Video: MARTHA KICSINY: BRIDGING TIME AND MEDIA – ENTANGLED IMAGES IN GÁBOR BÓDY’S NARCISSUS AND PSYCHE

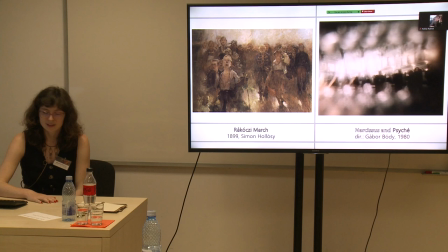881s
And a parallel why we would think that this is a dreamlike scene in which it's just someone's daydream of this fulfilment and not reality is that because of the blurriness in both images we can never see the location so it's not placed
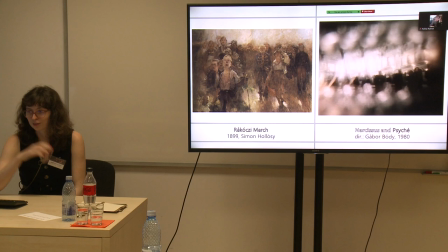896s
properly in time or place but it's just this mirage of Hungarian populace activating themself and And then another scene which, sorry,
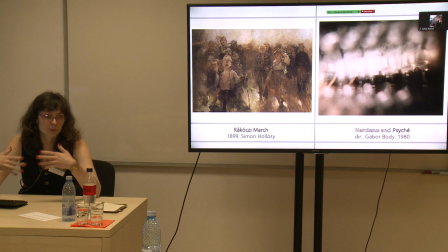914s
they're parallel between the two because we can see these people walking towards the picture frame, the picture plane or the film plane. And so that's quite an uncanny way of nearly breaking the fourth wall.
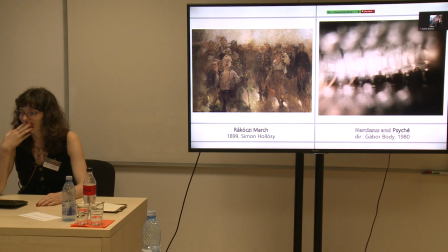929s
And even though this is, we can see in both images it's very warm and therefore we can feel that it's positive. and also it's interesting that there is a sonic aspect to this as well because in the film scene there is singing which is obviously another symbol of a group uniting
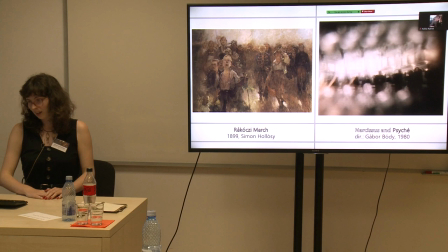947s
and this the title of the painting is a song so it's an interesting
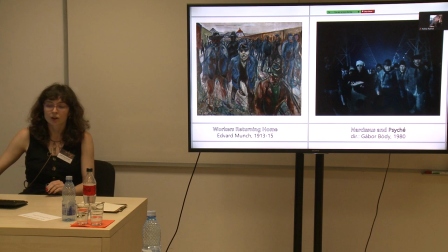951s
connection so and then in stark contrast this blue cold scene shows workers crippled by the Industrial Revolution and it's because it's showing this journey of the main of the one of the
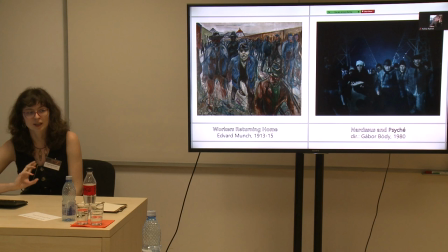971s
protagonists of how they're enlightened enlightened and their nationalistic ideals get broken by industrialization and here they face and because they are they are aristocratic so now they are here they are
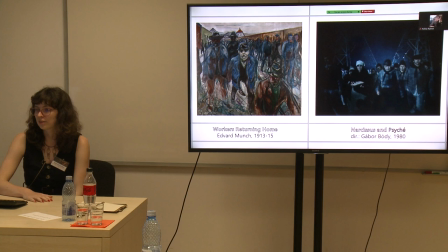985s
facing the horrors of industrialization and also of the kind of working class masses of society. And so here I found this parallel with a painting by Edwin Munch and again we see them coming towards us and we can,
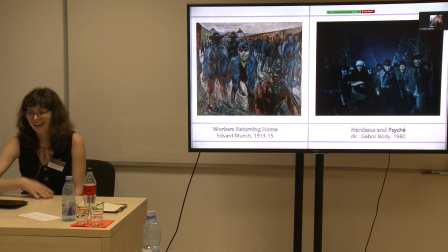1004s
I think we can see this horror of a slightly upper class intellectual person meeting all these people because there is no empathy actually in this image there is horror and there's horror for these their hardships but there is an empathy because we don't see them
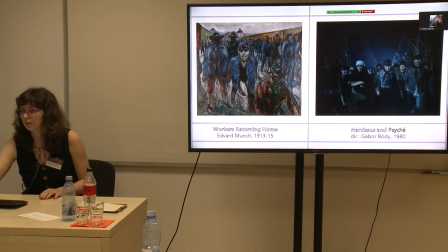1021s
as individuals we don't see them close up and then just more specters and again it's uncanny that they are coming towards us and obviously when it's a scene of negative emotions then it becomes uncanny when they are
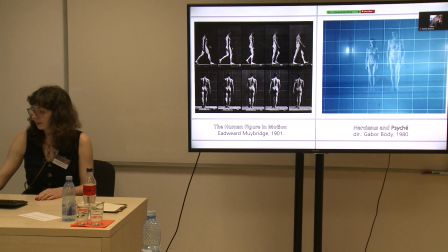1035s
coming towards us instead of joyfulness of a group uniting and then reaching towards the end of the presentation and then going back to Greenaway soon.
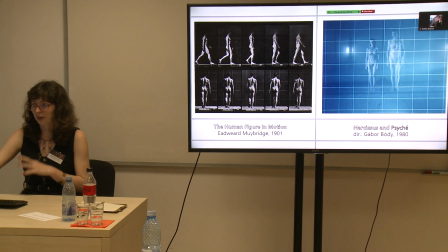1054s
The next scene straight away after this one with the workers comes this more abstract scene with the protagonist talking about his delusional ideology of racial cleansing
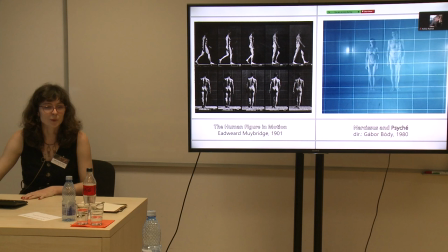1071s
and how one can measure the human body and things like that.
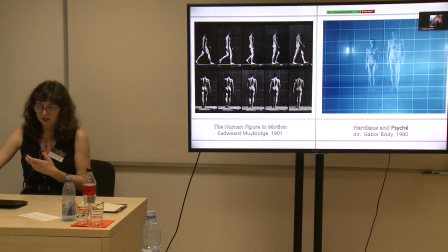1077s
But again, we see that this is a lot more of an effective way of representing Muybridge's work in film than just placing a photograph of his in the scene or recreating the
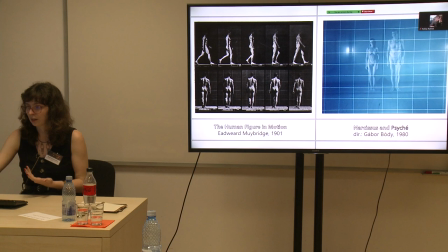1092s
whole scene because here we don't actually see a photograph and we don't see a photograph made, we just see the aesthetics of Muybridge's studio and therefore we understand more of the whole
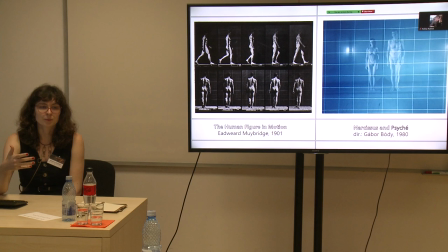1105s
concept which was behind Muybridge's pictures of the aim to understand the human body as a machine, to be able to rationalize it with with grids and time yeah
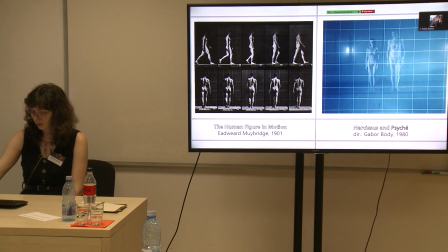1121s
and and again you know it's this neutral depiction of the naked human body which is again a kind of medical rationalistic way to connect in
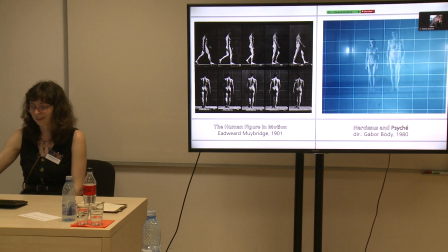1139s
contrast to more intimate scenes in the beginning of the film with sexual acts.
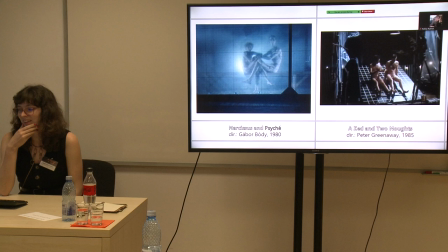1149s
And then here is the parallel I draw, I drew between Peter greenways and here we similarly seen a studio like reenaction of my bridges images
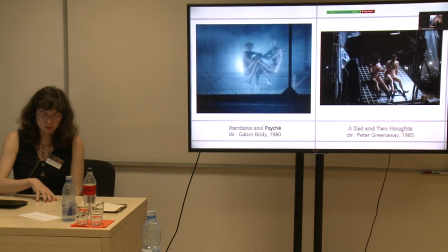1165s
and it's interesting because both films work a lot with time and the passing of time and they have a lot of fast motion scenes inside it which mainly
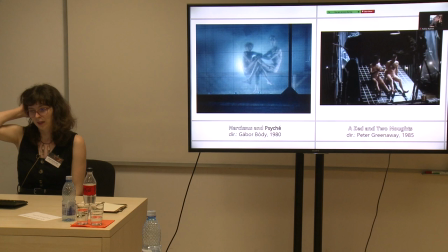1180s
are used to differentiate from different dramatical narrative scenes. And with Narcissus and Psyche, we see images of clouds going in fast motion to depict the passing of time throughout decades,
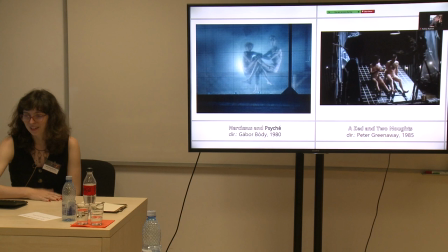1196s
while with Z-N-T-Nauts we see fast forward footage of animals decaying in front of a grid structure. And the difference between this Muybridge-like studio presence in the films is that
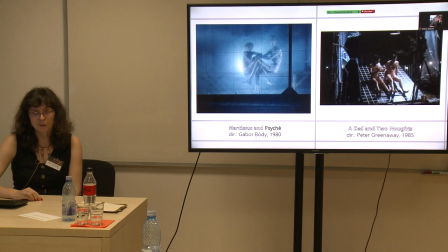1213s
with With Nazism Psyche this isn't a part of the narrative in a very straightforward way as in that these are not characters from the film, there is no narrative motivation for these people to be in this situation, this is more just a kind of free depiction and and more
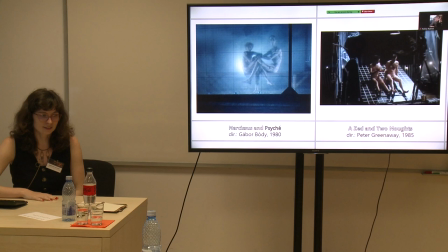1233s
of an effective way of presenting the protagonist's idealisation, concept of racial measurements,
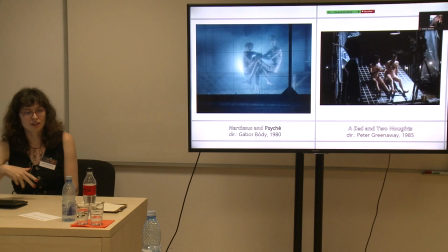1244s
while in ZMT Noughts these are two protagonists who are actually choosing to be in this situation and they have their own motivations to do so. So, yeah, all in all, I think it's very interesting to see how Bo de Gabor's postmodern film methods kind of preceded what Greenaway did by five or seven years even. Even though, obviously, there isn't perfectly equal what they're doing, but I think there are still lots of interesting parallels. and even though it's not the most successful post-modern Hungarian film I think it is still a very very brave example of how one can take experimental film sensibility into future filmmaking yeah so
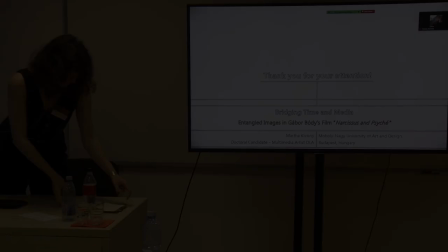1296s
thank you